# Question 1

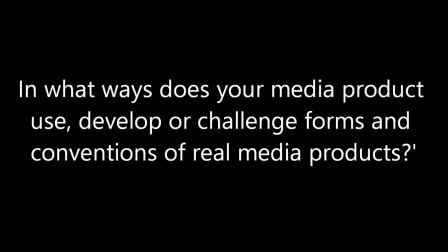7s
The main media products we looked at for this task was thriller films, as the task was to create a thriller film opening.
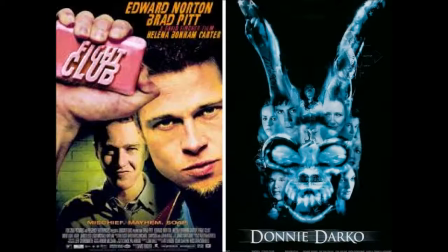15s
Films we looked at included Pulp Fiction, American Beauty, Fight Club, Donnie Darko, Seven and Memento.
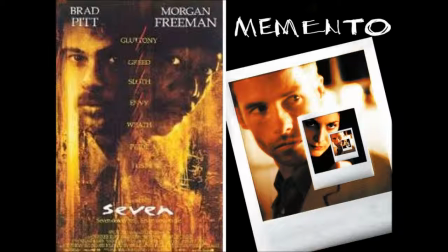23s
Where we discovered most narrative forms, except Memento's, especially in their openings,
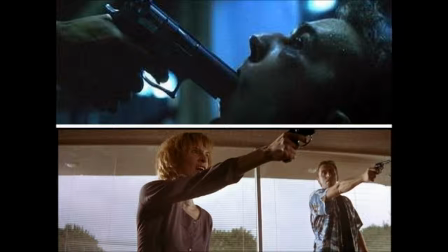28s
were linear, and that conventions most had were low-key lighting, crime, urban locations,
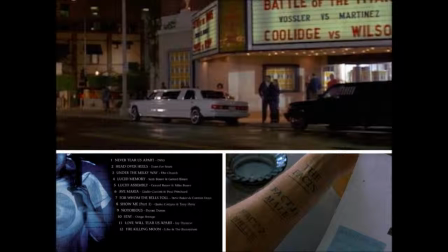33s
non-diegetic music, and enigma codes, because these were the conventions of the thriller genre. My media product mainly uses thriller conventions of thriller films, as narrative-wise,
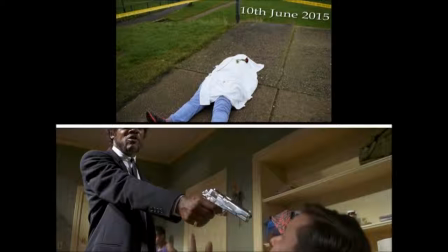44s
I use the generic conventions of crime and mystery, while also having a hero and antagonist.
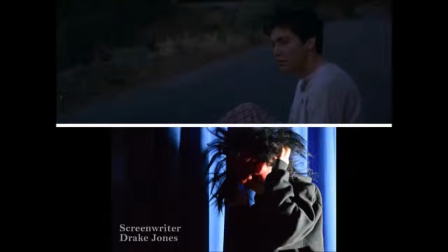50s
Mice and scene-wise, my thriller opening does have the conventions of urban locations, low-key lighting,
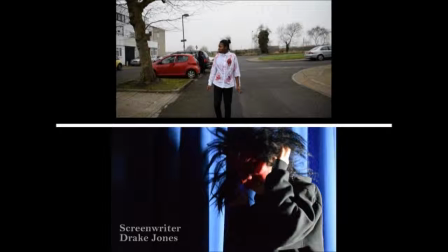57s
cast and attached shadows, and signifiers to show who is the protagonist and antagonist.
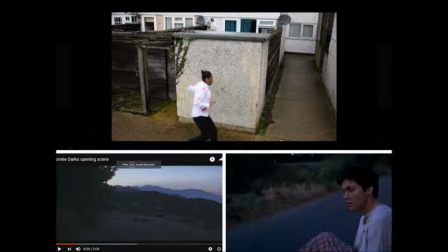64s
For example, you can see this in my first long shot of my character Angela, when you compare it to Donnie Darko, as when both characters are introduced, they wear a white top to signify their goodness and innocence,
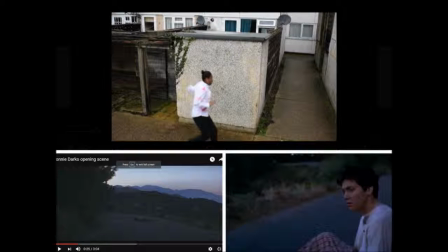76s
connoting them to be the protagonists. However, I do go against conventions narrative-wise too, as you can see this in my character profile.
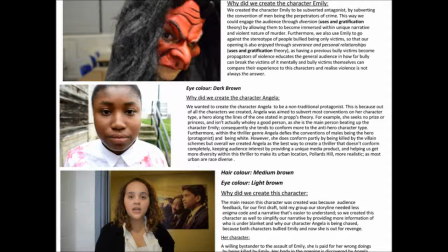84s
All my characters are female, and in my opening, they are the characters who commit crimes of assault and murder,
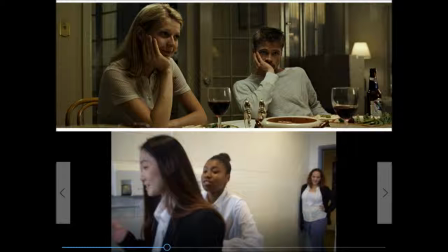92s
not only defying conventions of having both genders in the narrative, but also defying conventions of having a male protagonist and male antagonist,
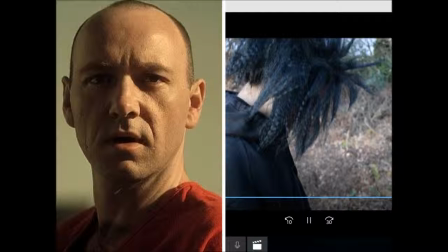100s
and having males mainly involved in crime.
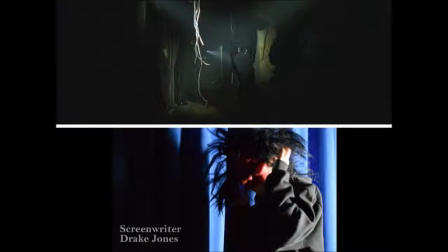103s
An alternative example where I follow conventions is when hiding my antagonist's face in a mid-shot, where I develop the conventions of shadows to not only use as signifiers,
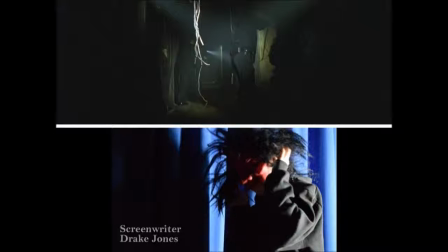118s
but to create an enigma code by hiding the identity of the killer wearing the mask earlier on in my opening, like in the beginning of Matrix, where they use low-key lighting in a long shot of the police officers to hide the location where they are,
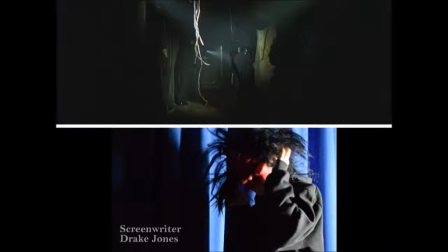134s
which not only signifies danger and evil, but creates enigma code too, by not revealing where the police officers are or who they are looking for. Sound and camera-wise, I mainly conform.
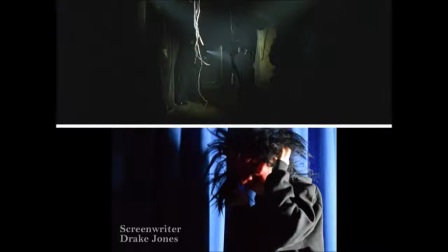149s
For sound, I have the convention of non-diegetic background, music to increase the suspense in my opening, just like Seven, Matrix, and Usual Suspects, to further incorporate the conventions of suspense in sound and camera-wise.
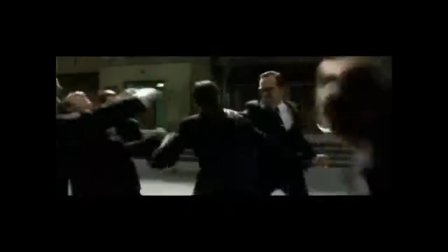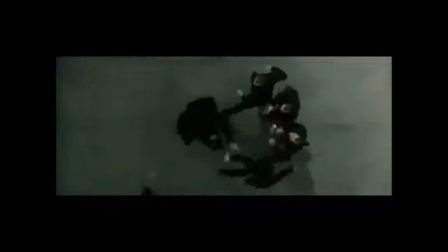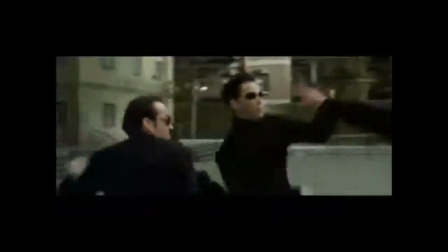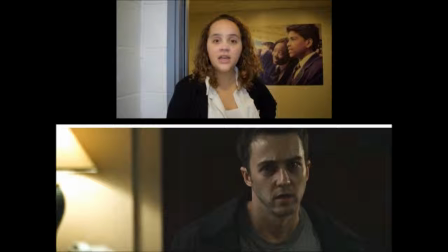194s
By using close-ups to show emotions and handheld cameras to incorporate the conventions of suspense, which Fight Club does when it uses a close-up to expose the confusion on the narrator's face to signify his powerlessness and his lower status in the scene.
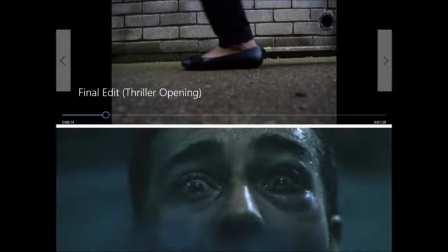213s
However, I do go against conventions partly through cinematography, as sometimes I use alternative shots to show emotions instead of through signifying it. For example, I had an extreme close-up of my character Angela's feet running,
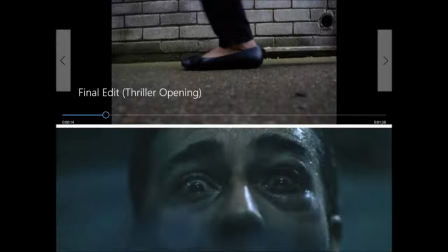230s
which signifies to the audience that there is an urgency or danger within the scene. So, connoting that Angela is probably feeling afraid or frightened, which you could say other movies like Fight Club incorporate too,
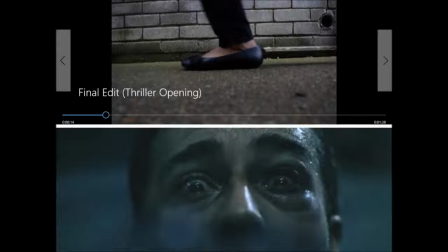247s
which Fight Club does in its opening scene, maybe to defy conventions, or to make sure they don't repeat the same style and composition of shots of other thriller films.
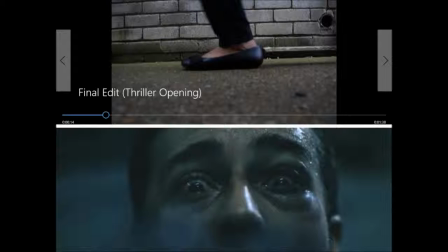257s
For example, in Fight Club, before we see the close-up of the narrator's face, we see an extreme close-up of his eyes, which are wide, unblinking, while hard light is shined on the face to make the overall skin and eyes look more hard,
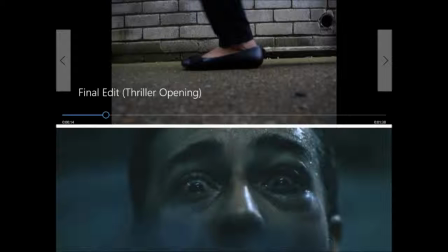274s
more warm, more rough, which overall connotes a negative atmosphere to shoot, and signifies that the narrator is afraid for his life, especially when the shot zooms out to reveal a gun in his mouth. So overall, my uses,
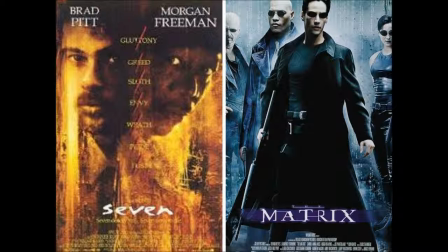290s
development and subversions of thriller conventions indicate that openings like Seven, Matrix, Pulp Fiction and Memento influenced my work,
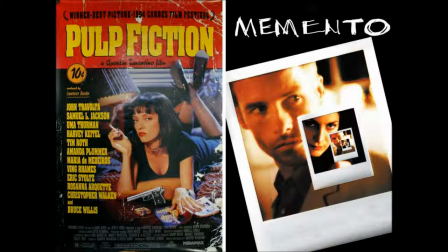301s
especially editing-wise, as like with my thriller opening, they all start off with a crime, whether being committed or discovered, and have elements of mystery to them, through the same format of my opening, Enigma Code.
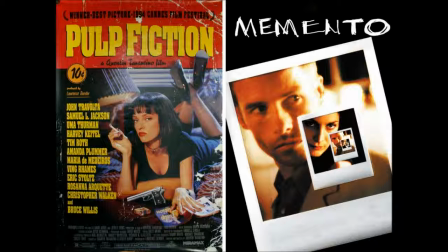314s
For example, Memento's opening starts off with a Polaroid picture of a dead man who has been brutally killed, disappearing in a slow edit, while my close-up of a dead body surrounded by police tape in a slow edit signifies murder has been committed.
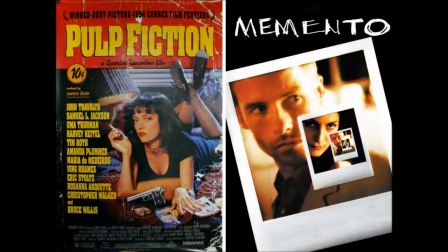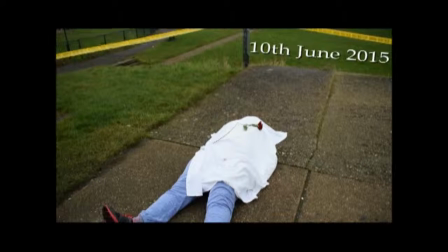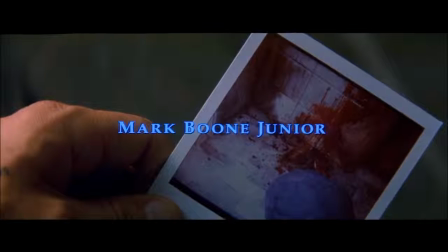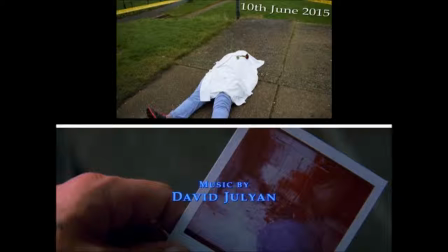347s
While my close-up of a dead body surrounded by police tape in a slow edit signifies murder has been committed. This not only shows both films incorporate a crime into the beginning of the narrative in the same format,
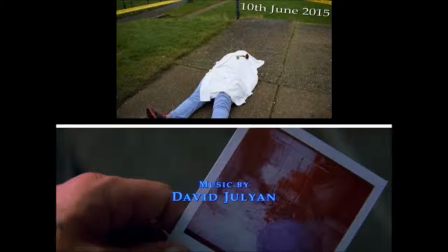361s
but both create Enigma Code by not revealing who has been killed or how in the opening. Furthermore, not including Memento, most films I have stated show that I subvert conventions by having a non-linear narrative,
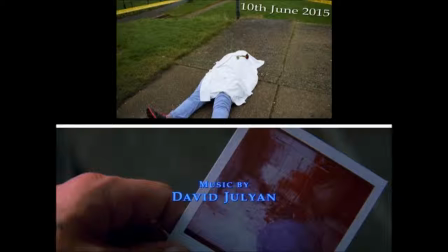377s
showing I have defied a convention to create a form of narrative that creates tension by being non-linear, through confusing the audience, creating multiple enigma codes, revealing the disruption stage, murder and assault first, as stated in the narrative theory, before the equilibrium.
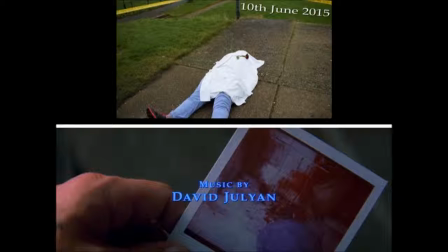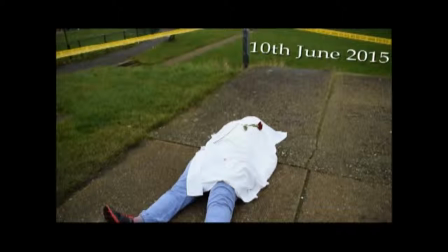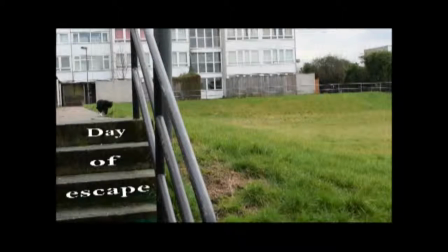417s Emily thought they were her friends. She thought they cared.
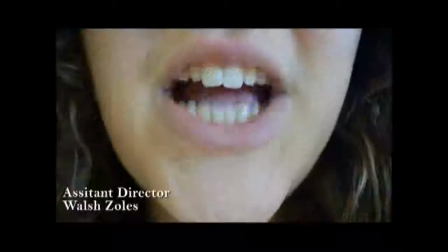421s They told her she was beautiful, like a star shining in the night sky.
Overall, making me believe that my uses of conventions, whether following or defying, indicate my opening belonged within the subgenre crime thriller.